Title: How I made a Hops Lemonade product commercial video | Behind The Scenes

Do you remember my product commercial video I made for Arizona? Well, I think it's time for a new one. Let's go.
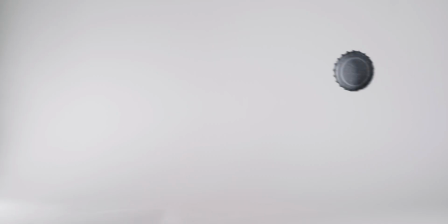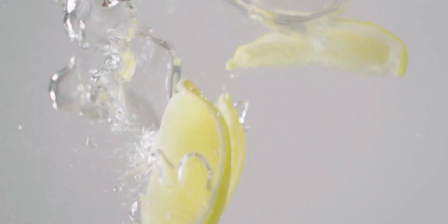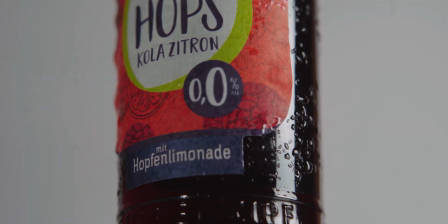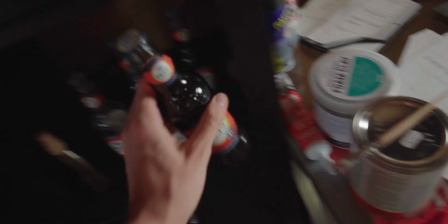0:31 For this video I'll go with the hops lemonade.
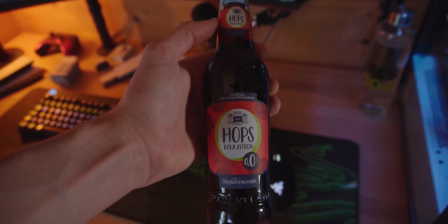0:34 It's a mixture of hops, Coca-Cola and lemon, and I think we can do some fun stuff with it. I wanted the first shot to be kind of like a 2-in-1,
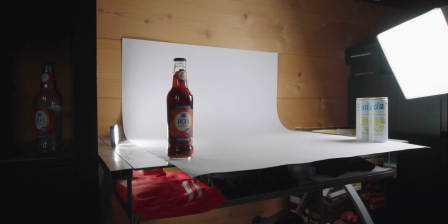0:46 where I first put the bottle on the table and then flip the cap away, so it's kind of like a cohesive motion. For the next shot I imagined that the cap would turn and spin around in the air in slow motion,
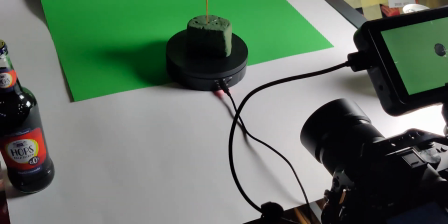1:00 and I obviously filmed the cap in front of a green screen and then keyed it out,
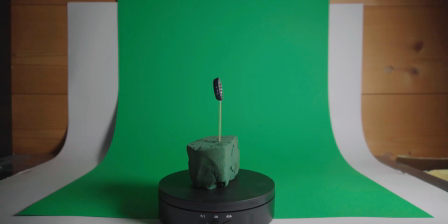1:06 and I stuck it in this kind of flower sponge, like this green thing, and put it on the turntable, and it came out pretty well. Then I wanted to try something I had never done before. It's like the camera shot is straight up and then the fluid is kind of pouring down on the lens on the camera. So it's like the camera is drowning in the lemonade, and I came up with an idea where I used my fish tank that I used for the watermelons to drop into,
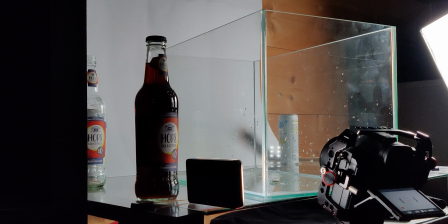1:42 and I just positioned the camera closely in front of the glass and then poured the liquid inside,
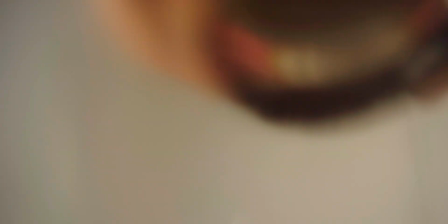1:50 and it kind of looks similar to pouring the liquid onto the camera, but I obviously didn't want it to do. So yeah, I did that instead.
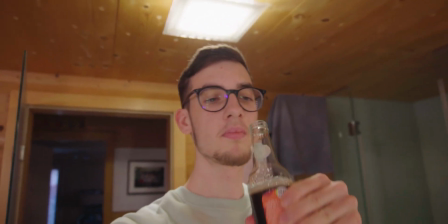2:01 And of course we don't throw anything away, so I refilled the bottle with the liquid from the fish tank and drank it. Then there is a shot that is once again inspired by Daniel Schiffer, and it's the 3 lemon slices on the glass that I used from my glass cabinet where I store my Lego Star Wars figures.
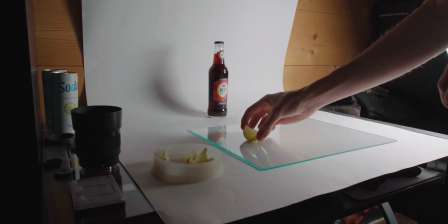2:25 And I just grabbed 2 of them out and laid down the lemon slices and pressed it down with the glass panel, and it kind of gave a similar look like Daniel Schiffer with his oranges, I guess it was.
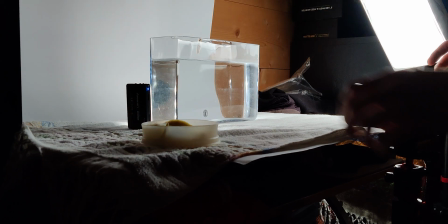2:41 To get the lemon slowly falling into the tank of water, I did it exactly the same as with the watermelon slices in the Arizona commercial,
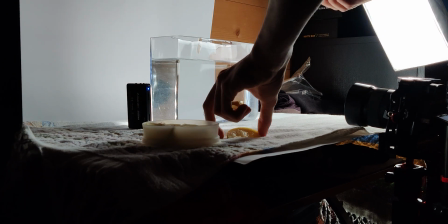2:50 but I used a smaller tank not to waste so much water. Everything else was the same.
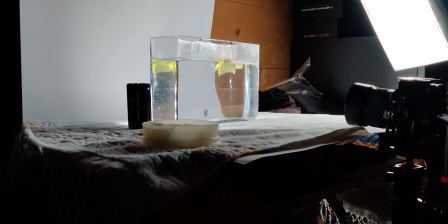2:56 And I also put the small aperture light on the left side of the tank to fill some of the dark spots and to brighten up the image,
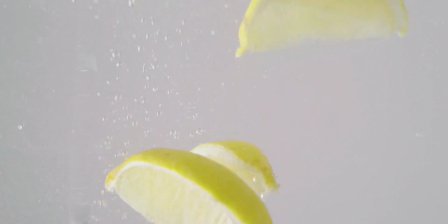3:03 since I closed the aperture down to 5.6 or even higher. Towards the end there's this rotating shot where I pour the liquid into the glass, and the camera sort of is on top view and spins slowly around, and the liquid is pouring inside, and I just used my tripod,
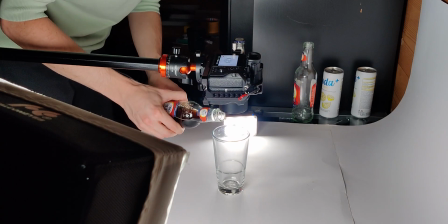3:24 extended it like a boom pole, and then poured it liquid inside, and that's pretty much it.
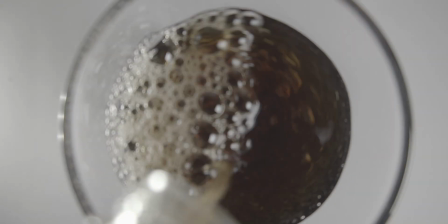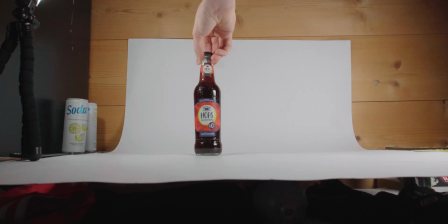3:36 The hero shot is pretty basic and simple. You just have to find a setting where you sort of present the product in its full glory and sum up the whole video up into one last shot.
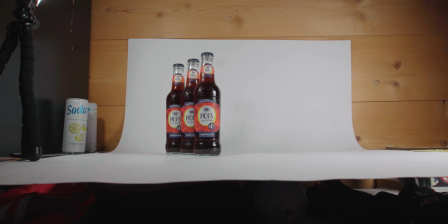3:47 I went with 3 bottles stacked up behind each other, a filled glass and some lemons to show a little bit of the drink's ingredients.
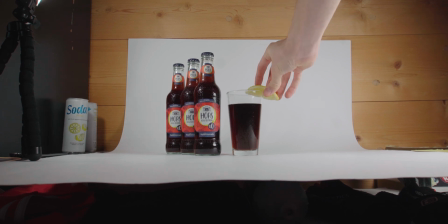3:55 I also used some green screen fog because I don't have a hazer or fog machine, and it gives the image more depth and separates each layer.